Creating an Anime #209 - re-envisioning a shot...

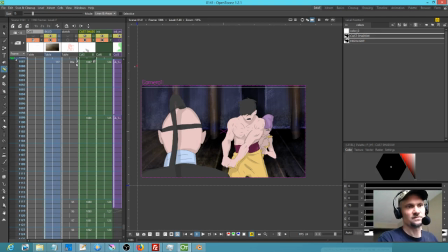[4:10]
Not quite sure what's about to happen, but in terms of his pose, remember, he's in this position.
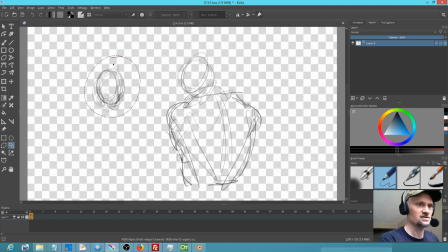[4:19]
So he's at the ready. I'm going to actually take this, shrink this down a little bit. Yeah, right there. Okay. And so let's just, again, keep this really clean, really simple.
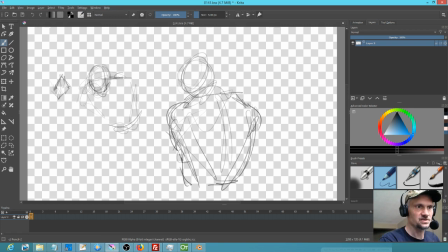[4:35]
Let's just draw what we know, which is we know his hands position. So let's just put that in there because we know we can connect the dots, right? Okay. Okay.
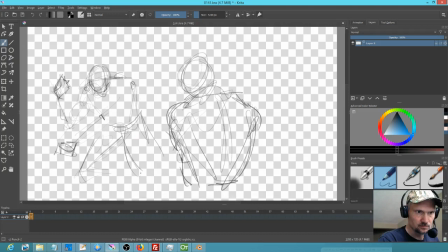Alright, so now Akari was here,
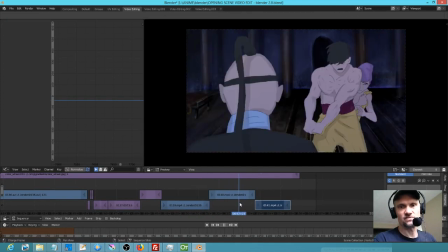[5:09]
but obviously she jumped over to there. Okay, so that's good.
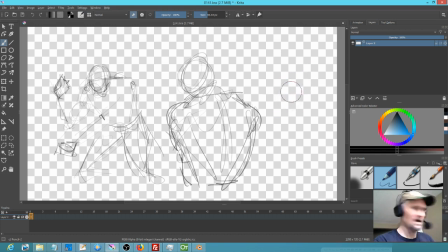[5:13]
So what that tells us is that we've got a little bit of a framing issue here.
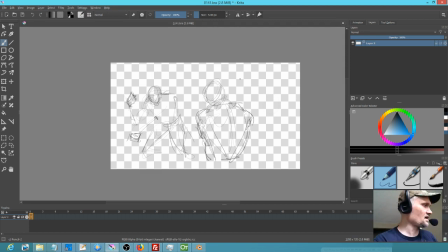[5:22]
Honestly, as I'm thinking about this from a problem-solving standpoint, I think what we really want to do is take this, take Zen, make him a little bigger, and in essence kind of create the feeling that we're looking down on the situation a little bit.
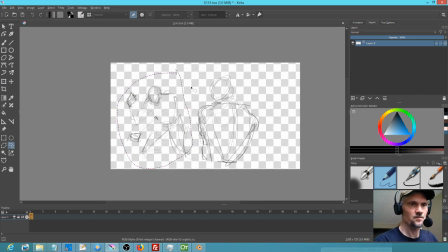[5:40]
So I'm going to grab this guy now, A key. I'm going to make him, I'm going to pull him back, because again, I'm thinking about storytelling. I'm thinking about framing here. Okay, if we go like this, let's say we make Zen a little bigger.
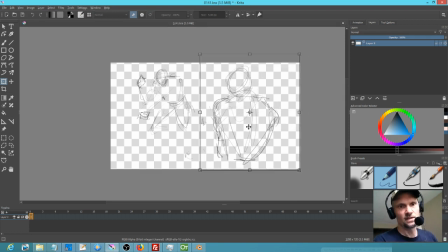[5:59]
Let's shorten our camera lens, if you will. Okay, so what would it really happen here is, then if we were going to do that, then Akari's roughly here. Okay, with her little ponytail.
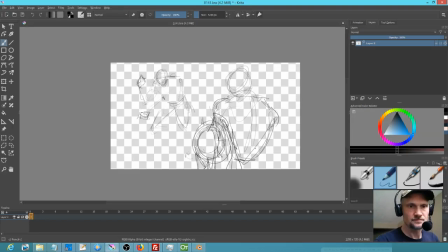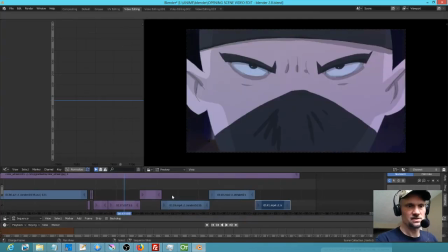[6:24]
Okay, I'm going to go back to this shot as a reference. Boom.
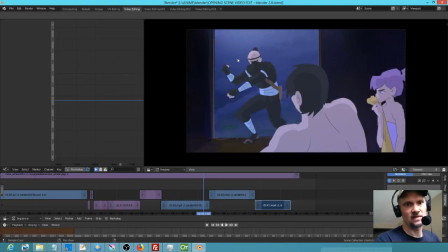[6:30]
So now I'm going to foreshorten his leg a little bit so that we get the sense that we're looking down on this guy.
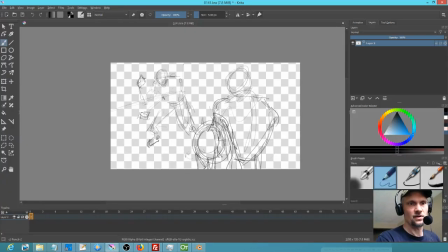[6:36]
And if we were looking down on this guy, then the window would be more like here. And what might actually be somewhat comical, I have to look back here at our story,
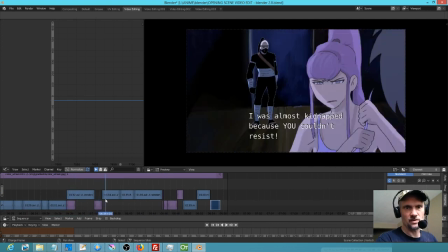[6:48]
and I know it's ridiculous, I don't know my own story, but I want to go back and look at where
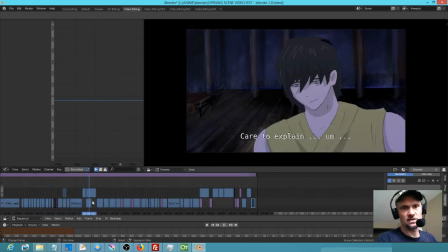[6:58]
yes, I want to look at where Ninja 2 met his demise.
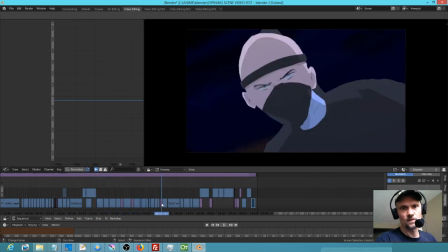[7:03]
So there's Ninja 2. Oh, and he is sitting right there at their feet.
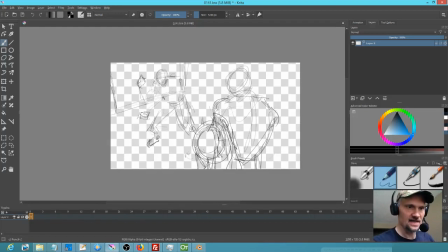[7:08]
Okay, so if Ninja 2 was there, which we probably shouldn't have him in there, what you'd probably see is something like this, where you have his feet laying there. That's not quite right, but because I didn't get the foreshortening
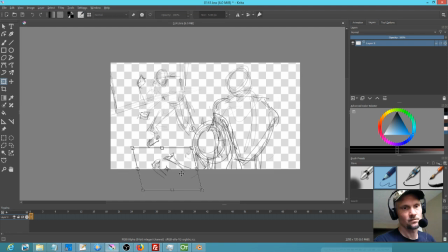[7:29]
right. It's kind of cool. You can rotate it in 3D. It doesn't really, I mean, obviously the drawing is hopelessly distorted, but at least it gives you a sense of where things are.
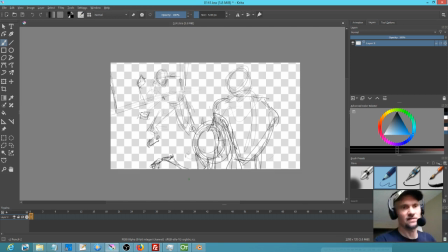[7:47]
So yeah, it's just the question of whether having Mr. Ninja's feet laying in the scene would kind of add to the comedy of the situation, I suppose. I'm going to say no at this point. Okay, so I'm going to save this.
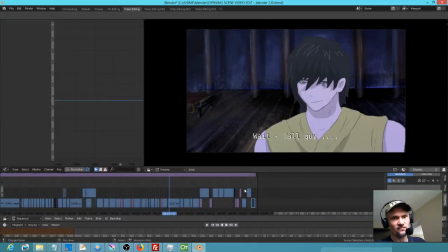[8:02]
So what if we went from this shot,
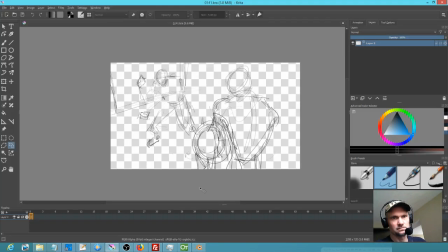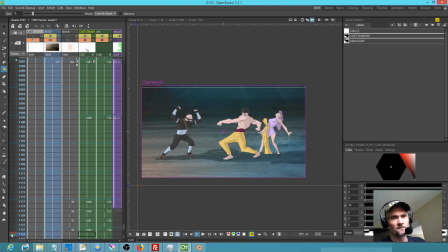[8:13]
okay, and then the original clunk is his right.